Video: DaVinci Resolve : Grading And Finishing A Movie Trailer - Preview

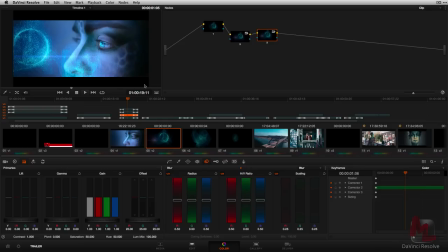[2:10]
So there you have it, hopefully this looks interesting to you guys. And if you just check out underneath the video you'll see the credits for the individual people that shot the sections. And if you remember I'm going to release links underneath the introduction video on where you can download some of this footage to grade along.
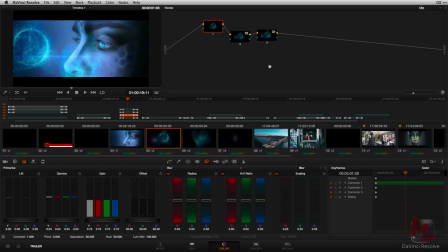[2:25]
So I'll give you a quick teaser of what I've worked on. So initially a big thing is I've worked on some red dragon footage here so
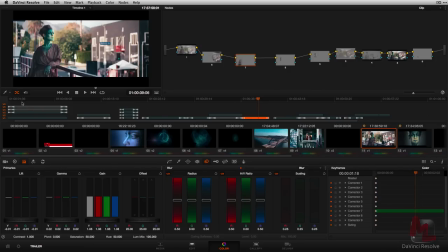[2:31]
it was pretty intense actually using this camera for the first time I have to admit I'm quite impressed.
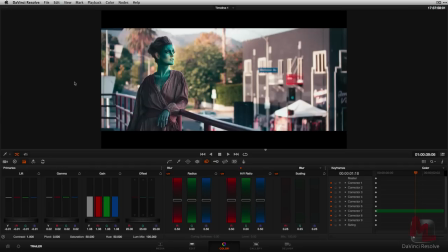[2:37]
So you can see if I just bypass that you can see where we started and that's where we finished up. I also worked on a lot of VFX and compositing for the first time in Resolve.
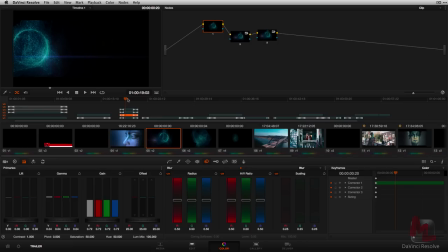[2:46]
So for example, on shots like this, I actually got some renders from After Effects and I dropped them in so we have some lens flares generated in Resolve and some camera shake.
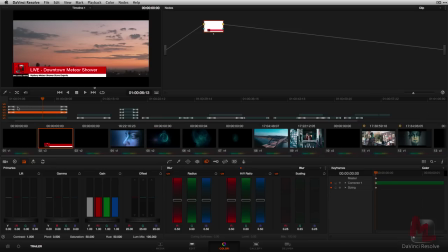[2:56]
Even things like the opening shot, that's a Photoshop file here for the news layout. The text is then built using Resolve's text generators. I'm using some sapphires again for the TV effect and the camera shake. Now it's not all external plug-ins on certain shots like these two.
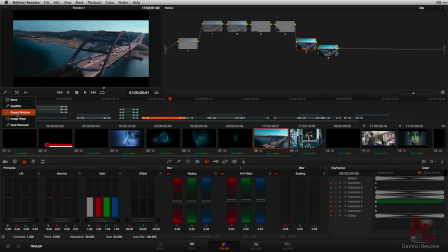[3:13]
These are just power windows so I've used different shaped power windows to try and give a sense of scale.
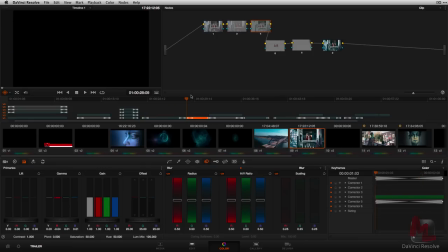[3:20]
So we've got one on the bridge and one on the water to try and make it feel like the spaceships are flying over. Exactly the same thing on this, it's just a simple power window. And it's all about really layering it up. So if we go back to my edit page you'll see that it's quite a complex timeline,
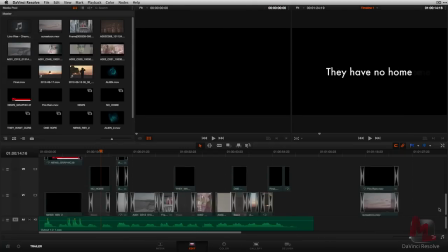[3:34]
probably the most complex i've ever built so i've got five layers i've got tons of speed changes we
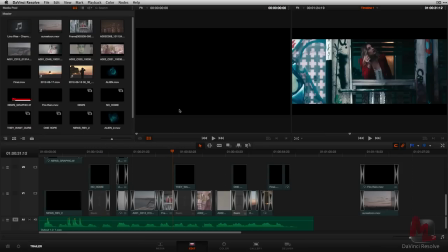[3:40]
use optical flow to get some good speed changes on this shot and we've worked with blending modes on
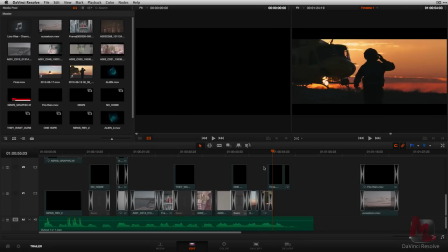[3:47]
certain clips i'm working with alpha channels on the end clip so it's going to be a really great series i hope that you
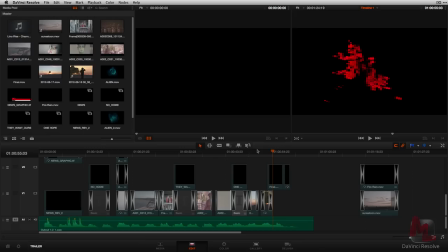[3:54]
guys enjoy it as i've enjoyed building it it was quite fun to push resolve right to the limit see what we could actually do and i'm really really impressed so i'm going to do probably at least five insights on this as part of our 20 days of insights and hopefully you guys enjoy it so if you're not a member you'll need to sign up to see the rest of the videos and if you are a member hopefully you guys enjoy it thanks
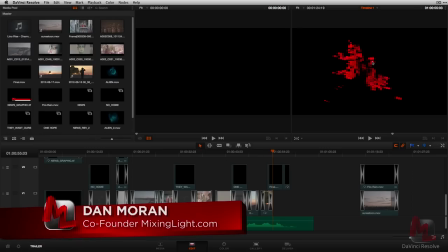[4:13]
for watching I've been Dan Moran from mixinglight.com